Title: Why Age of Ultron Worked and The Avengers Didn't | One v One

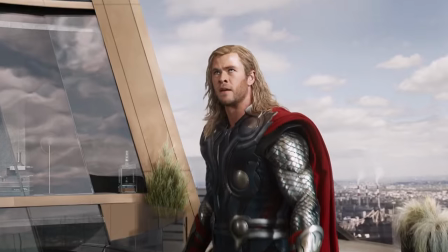[4:20]
The lighting in The Avengers is so incredibly flat that this 200 million dollar blockbuster
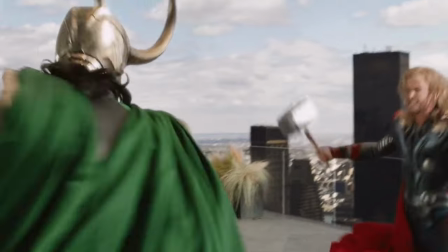[4:25]
has the same visual appearance as my grandmother's favorite daytime soap opera.
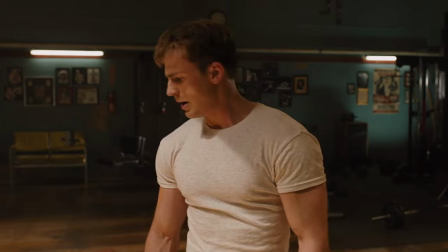[4:30]
It's not always bad, but it is especially bad in the scenes taking place on the helicarrier.
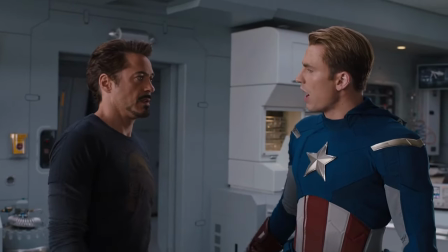[4:36]
And as you know, most of the movie takes place on the helicarrier.
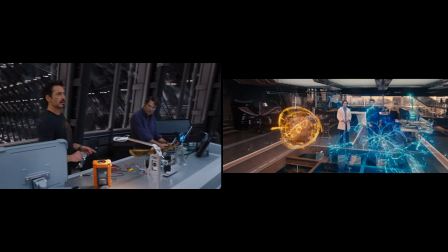[4:39]
To visualize what I'm trying to say, let's compare these two laboratory scenes from The Avengers and Age of Ultron, starting with Ultron.
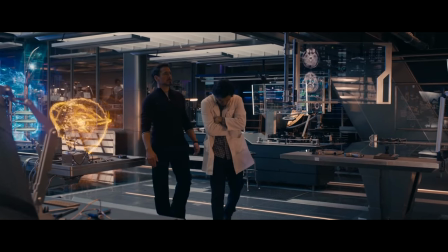[4:47] Our job is if. What if you were sipping margaritas on a Sun-drenched beach turning brown instead of green.
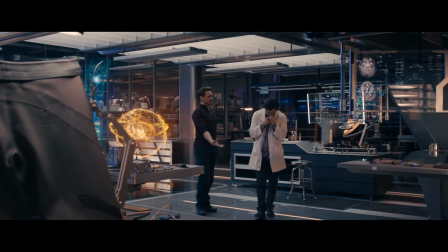[4:54] Not looking over your shoulder for Veronica.
Looking at the starting frame of the shot, what do you see?
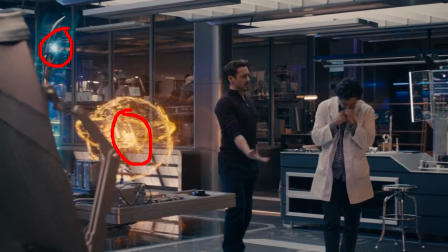[5:00]
Obviously, you see color. And not only color, but color that organically projects itself out into the environment.
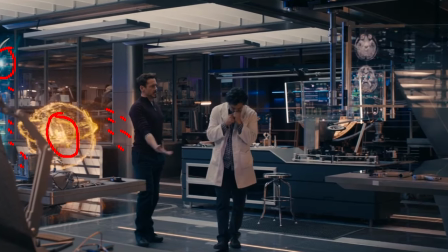[5:06]
And as for the environment itself, you see shades of color there too. From white to steel to dark.
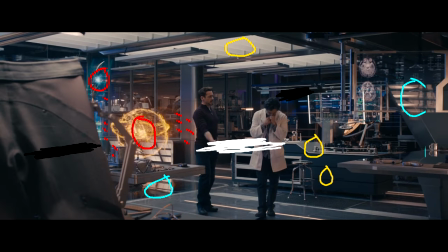[5:12]
Plus, there's also reflections. There's depth. All of this is great. But at the same time, even though some of the overhead lamps are wisely turned off,
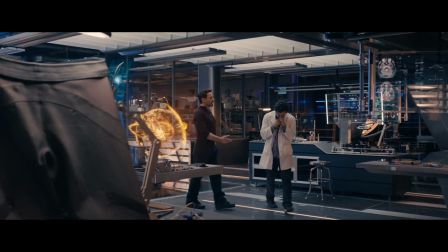[5:19]
you could still perhaps argue that the lighting overall is somewhat flat
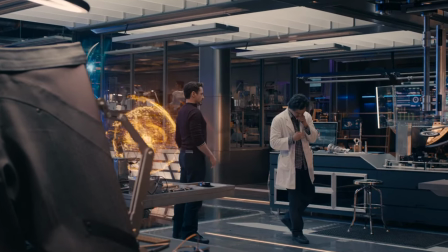[5:23]
because the frame is primarily dominated by shadowless cold white light.
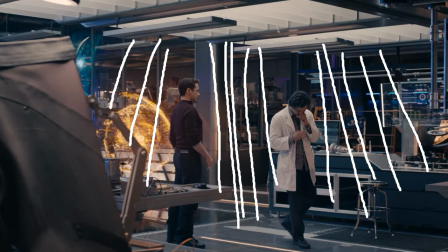[5:28]
Not really, but for the sake of argument. But if we continue, watch what happens.
Our job is if.
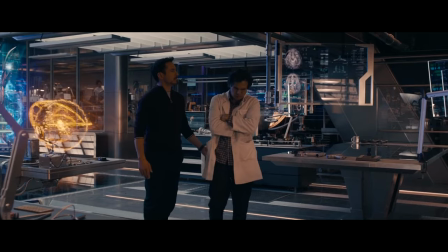[5:35] What if you were sipping margaritas on a sun-dried beach turning brown instead of green?
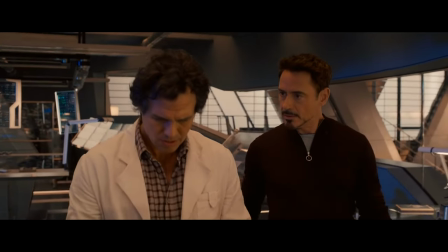[5:40]
Just like that, we move away from the dominant white light and enter more of a shadow.
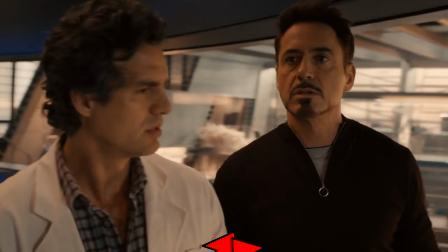[5:45]
We started out cold and we ended up warm, which is very evident in the skin of our characters.
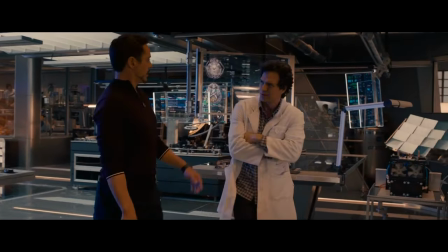[5:50]
As in, in this one shot, there are clear noticeable shifts in the temperature and volume of light.
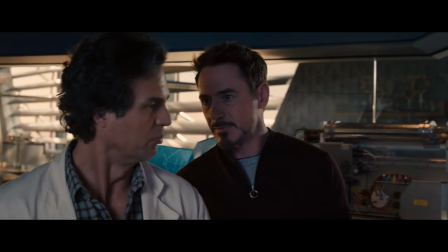[5:56]
As in, there exists a clear contrast between white and black. As in, the lighting isn't flat.
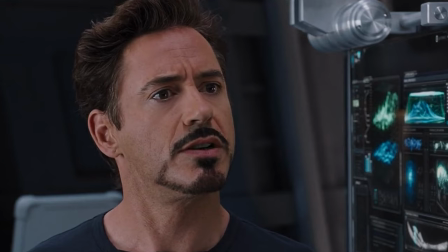[6:03]
Now look at a similar shot from the Avengers.
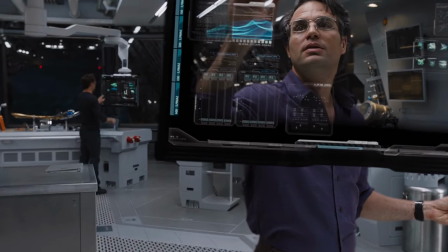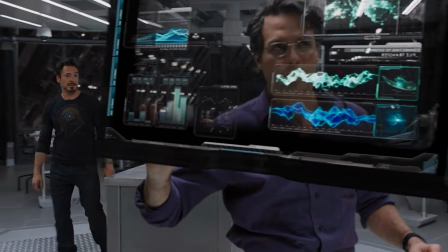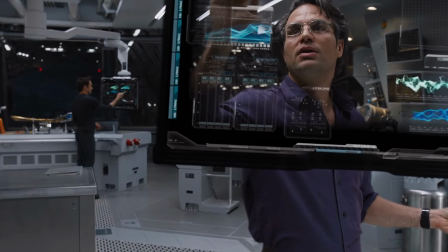[6:18] I'm gonna be there when it does.
Right away, you can notice a couple things. The entire environment is the same steel color.
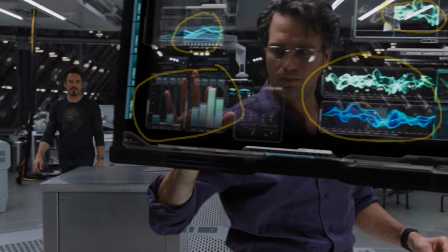[6:25]
There are also no reflections, no depth. There are some colors, but they don't project out into the environment.
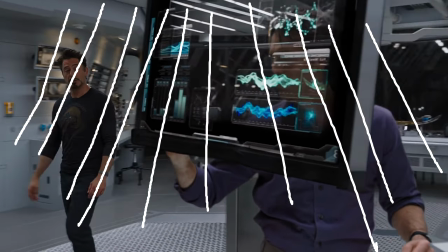[6:32]
And what's worst is that the dominant cold white light the entire time remains the same.
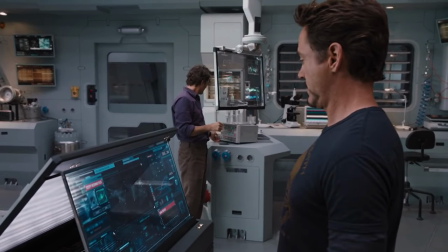[6:37]
There are no notable shadows. There is no notable contrast between white and black, because there's barely any black whatsoever.
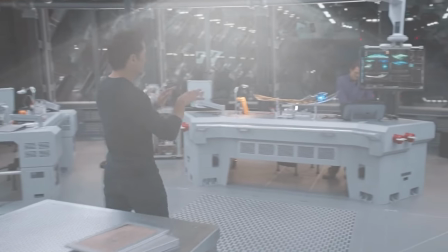[6:44]
It's like they showed up, turned down all the overhead lamps and just started filming, very much like in some daily soap operas.
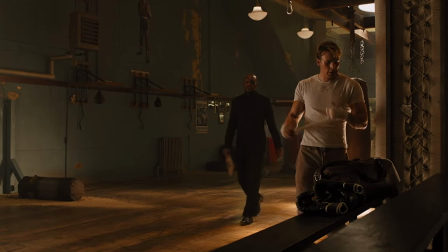[6:51]
Like I said, it's not always like this, but for the most part, it kind of is.
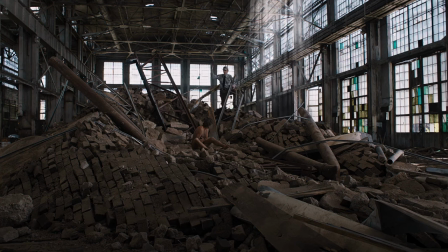[6:56]
For the most part, the Avengers doesn't seem to comprehend the concept of contrast.
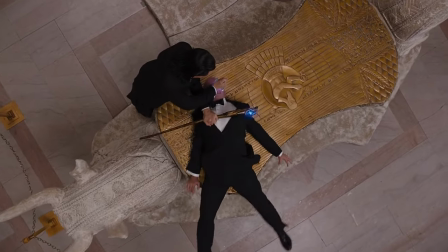[7:01]
Either the frame is all light and no shadow, or it's all shadow and no light,
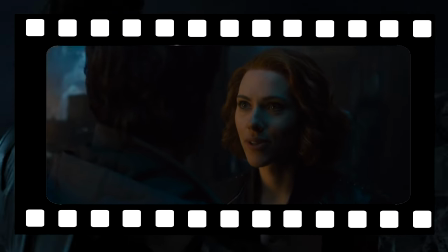[7:06]
which means that unlike Age of Ultron, it doesn't look like a film.
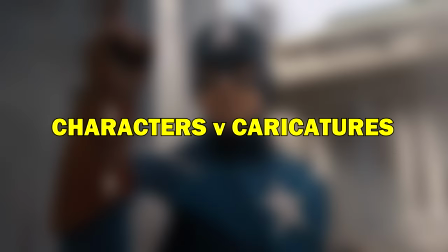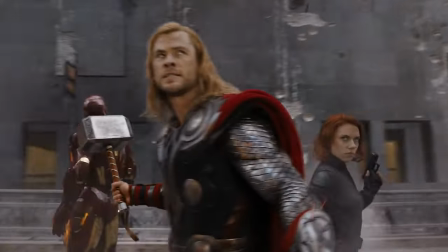[7:17]
Aside from the visual side, one of the bigger problems with the Avengers is in the characters.
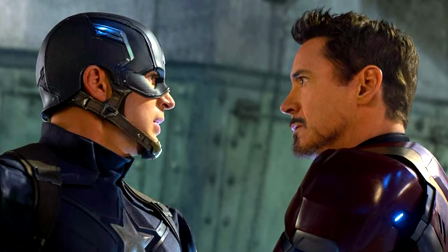[7:22]
In the MCU today, our main heroes have become very fleshed out to the point where they feel less like fictional characters and more like actual real life people.
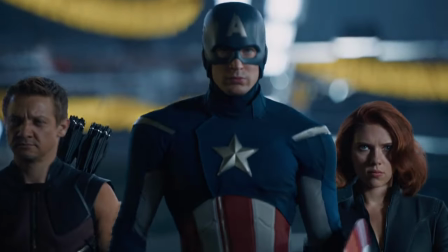[7:31]
And when you now go back to this movie, the difference in character right away is jarring.
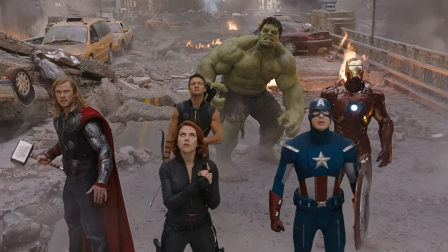[7:36]
These people don't feel like real people, they feel like exaggerated caricature cartoon versions of themselves.
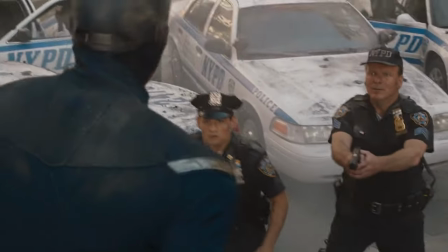[7:43]
What you see is what you get. Captain America is the upright soldier who does things because he's the upright soldier.
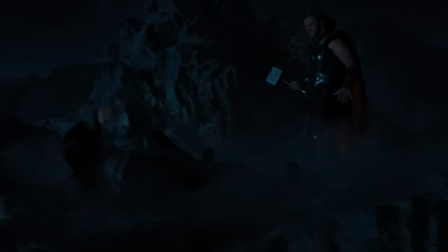[7:50]
Thor is the god of thunder just fulfilling the duties of the god of thunder.
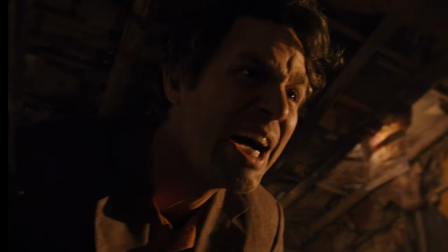[7:54]
Banner is the literal MCU equivalent of Jekyll and Hyde without much else.
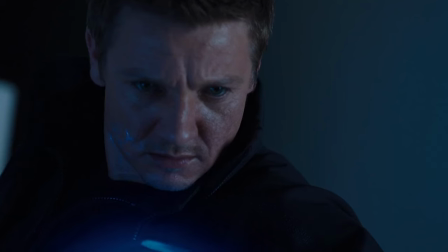[7:59]
Hawkeye is evil because the bad guy magically hypnotizes him to be evil.
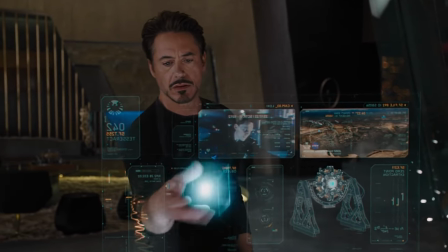[8:04]
Stark apparently still is pained by the fact that he used to sell weapons but it isn't really evident enough here.
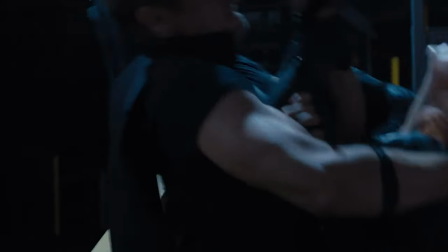[8:10]
Black Widow is fighting to save Hawkeye which honestly does make her the best character in the movie,
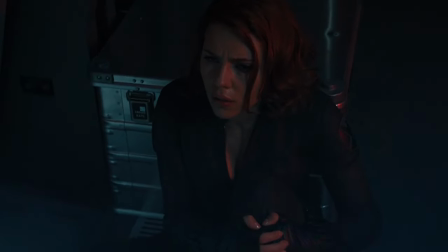[8:15]
but I still wish that this relationship could have been properly shown instead of just briefly hinted at.
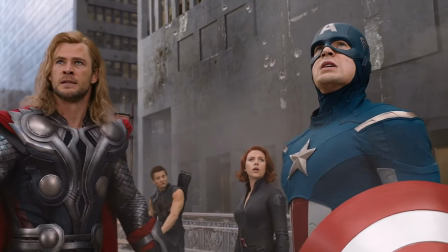[8:20]
Overall, that's all that we really know about these characters as they appear in this movie.
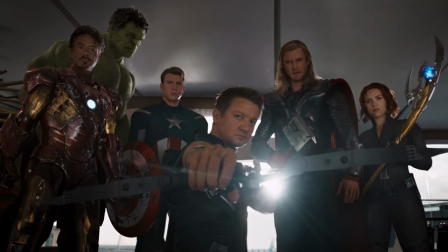[8:26]
That's all that they are.